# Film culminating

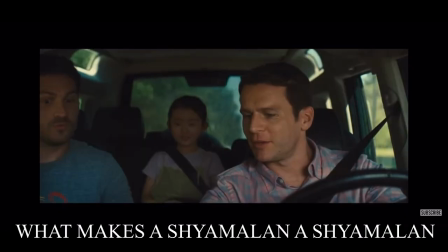0:00 I have a little surprise queued up for you. Oh, a second. Ready?
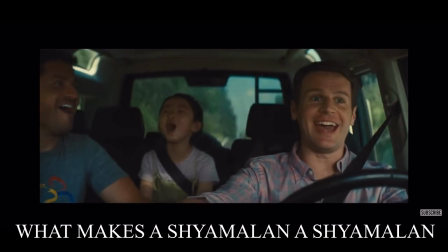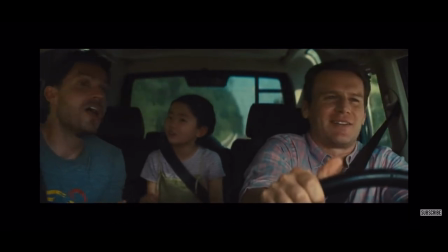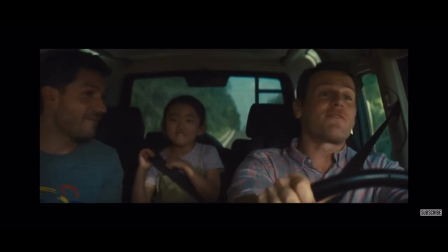0:16 M. Night
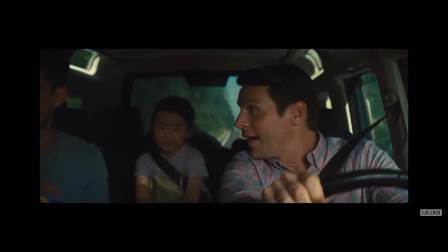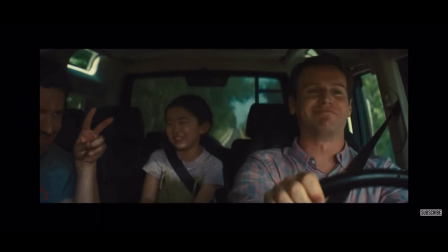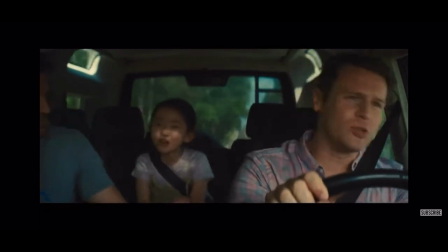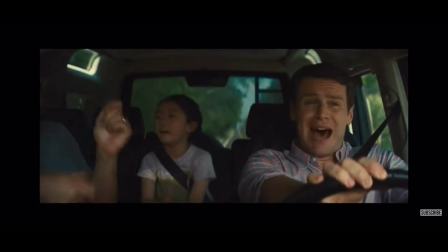Shyamalan is an American Indian award-winning auteur who is well-known for his supernatural eerie films such as The Sixth Sense,
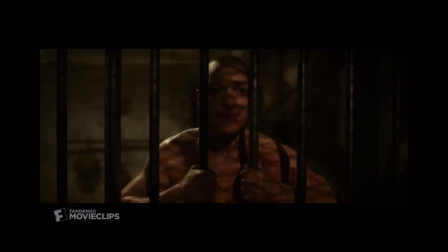0:52 Split, and many more.
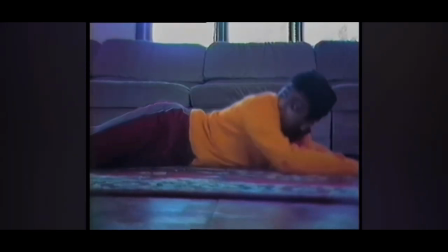0:54 His interest in film peaked at a young age when he was gifted a Super 8 camera by his father, which ultimately led him to pursue a film degree at New York University.
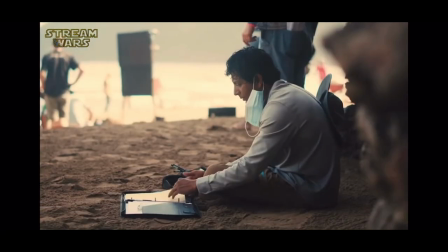1:05 He is a jack of all trades as he funds his own films, writes them, produces them, and directs them.
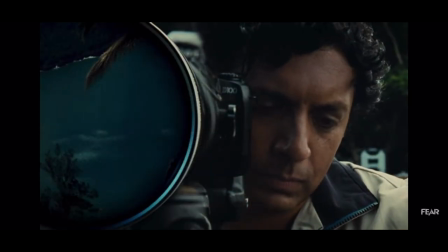1:12 Shyamalan doesn't stop there and he also appears in all of his own films, excluding The Visit and After Earth.
Is M. Night Shyamalan in Unbreakable? Yes! Is M. Night Shyamalan in The Sixth Sense? Yes! Is M. Night Shyamalan in Split? I am not in Split. I don't think I am.
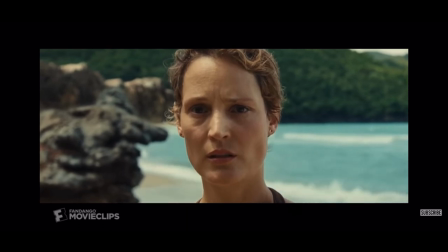1:34 Shyamalan has a very distinct directorial style, and you can spot the use of shallow focus in all of his work.
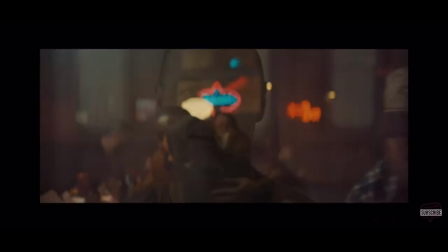1:40 The reason he does this is to emphasize the character's moment of anagnorosis and to bring the audience closer to the character.
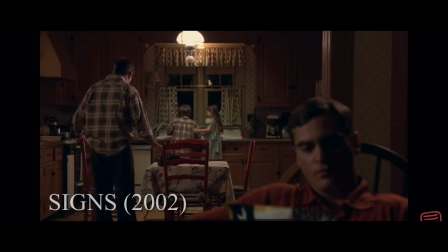1:48 He also often uses deep focus to tell a multi-layered story. An example of this is seen in Science where Meryl reads a pamphlet in the foreground, the children play in the background, and in the middle ground the father ponders his recent alien encounter. M. Night Shyamalan loves to explore the human psyche and get creative by making mental illness even more disturbing by blending it with supernatural elements.
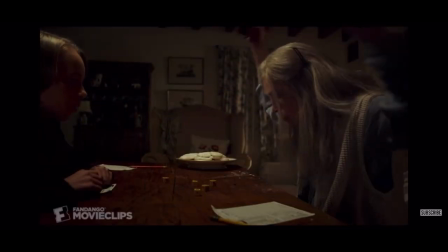2:13 He's created many mentally ill characters over the years including Kevin from Split, the grandparents from The Visit, and Cole from The Sixth Sense.
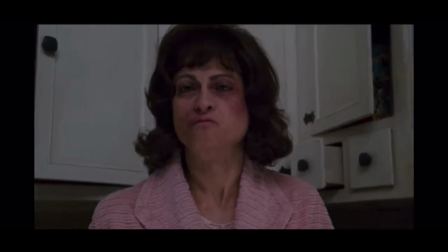2:22 The idea Shyamalan tries to provoke is that sometimes human behavior is even more disturbing than the supernatural.
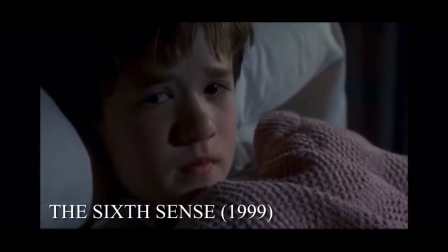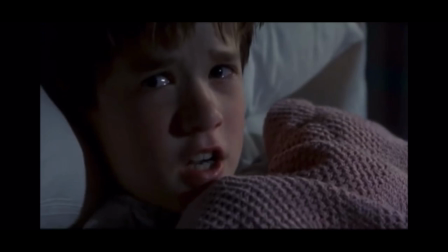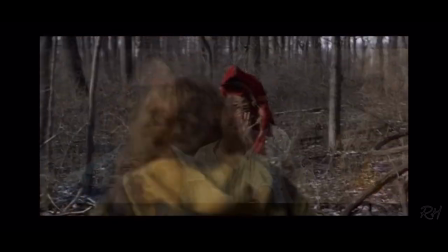2:39 Shyamalan loves to create suspense and often does so by putting his protagonists in peril and his characters are often held hostage.
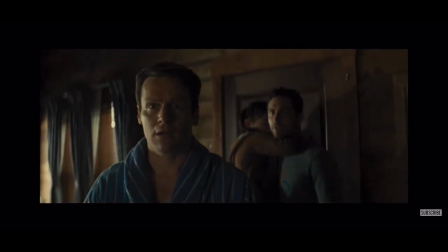2:46 He does this to keep the audience on the edge of their seats and he also minimizes editing the takes to ensure that they are long and suspenseful.
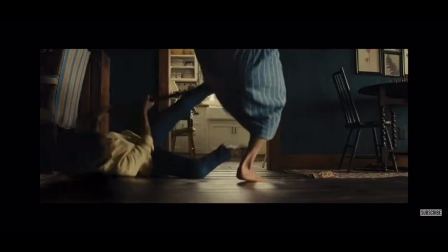2:53 Some examples of this trope include the family held hostage and knock at the cabin,
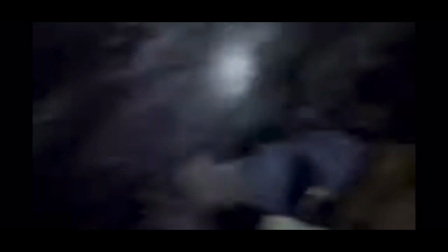2:59 the villagers being stuck in the village, and the kids being stuck in the basement in The Visit.
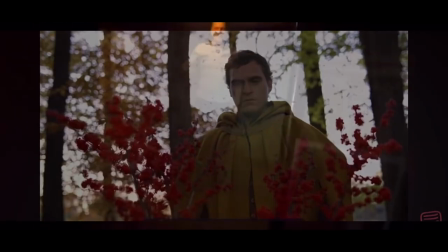3:04 If you find this, what do you- My name is Mitchell.
Shyamalan often has a symbolic color story in his films.
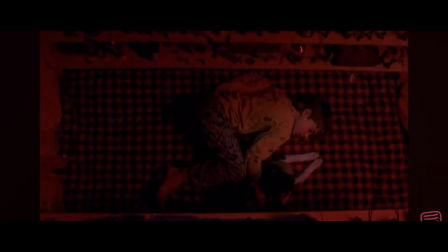3:12 For example, in The Village, good is represented by the color yellow, and bad is represented by red.
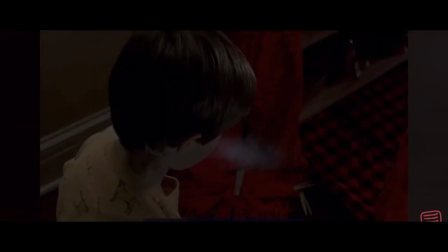3:19 Similarly, in The Sixth Sense, Shyamalan utilizes the color red to connect to the idea of death.
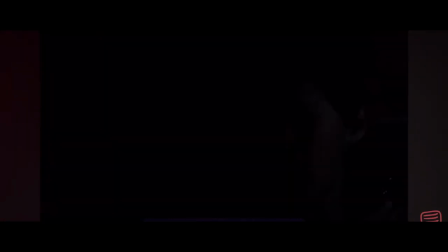3:25 And whenever red is shown on screen, you can expect a ghost to be present.
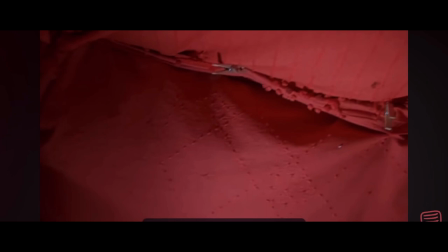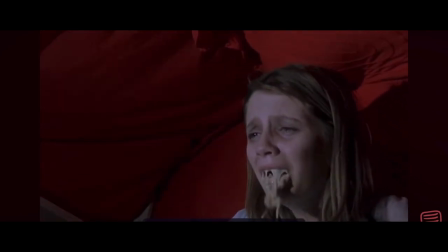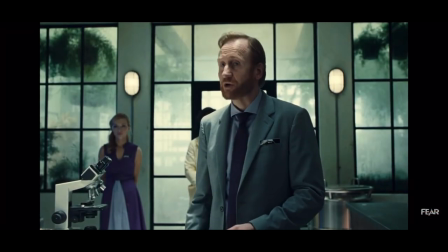3:44 Shao Milan films are not complete until the underlying plot is revealed.
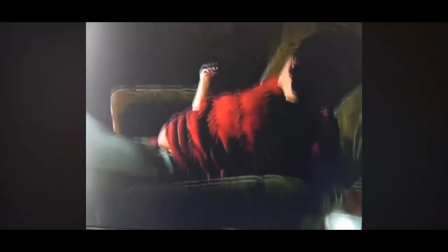3:48 He does an excellent job at diverting the audience with supernatural elements and cohesively blending the separate plots.
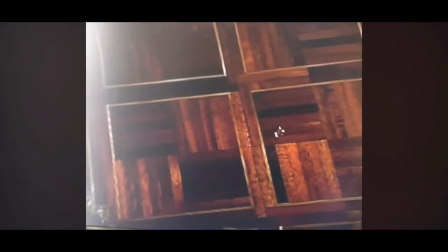3:54 He loves a big reveal and he makes sure to foreshadow the reveal throughout each of his films.
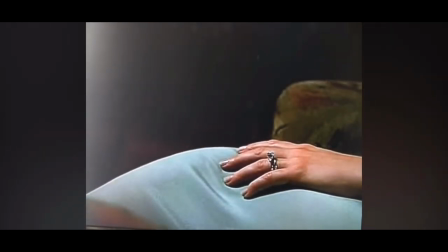4:00 My favorite example is the one from The Sixth Sense in which the end of the film shows us that the character we have been following has been dead the entire time.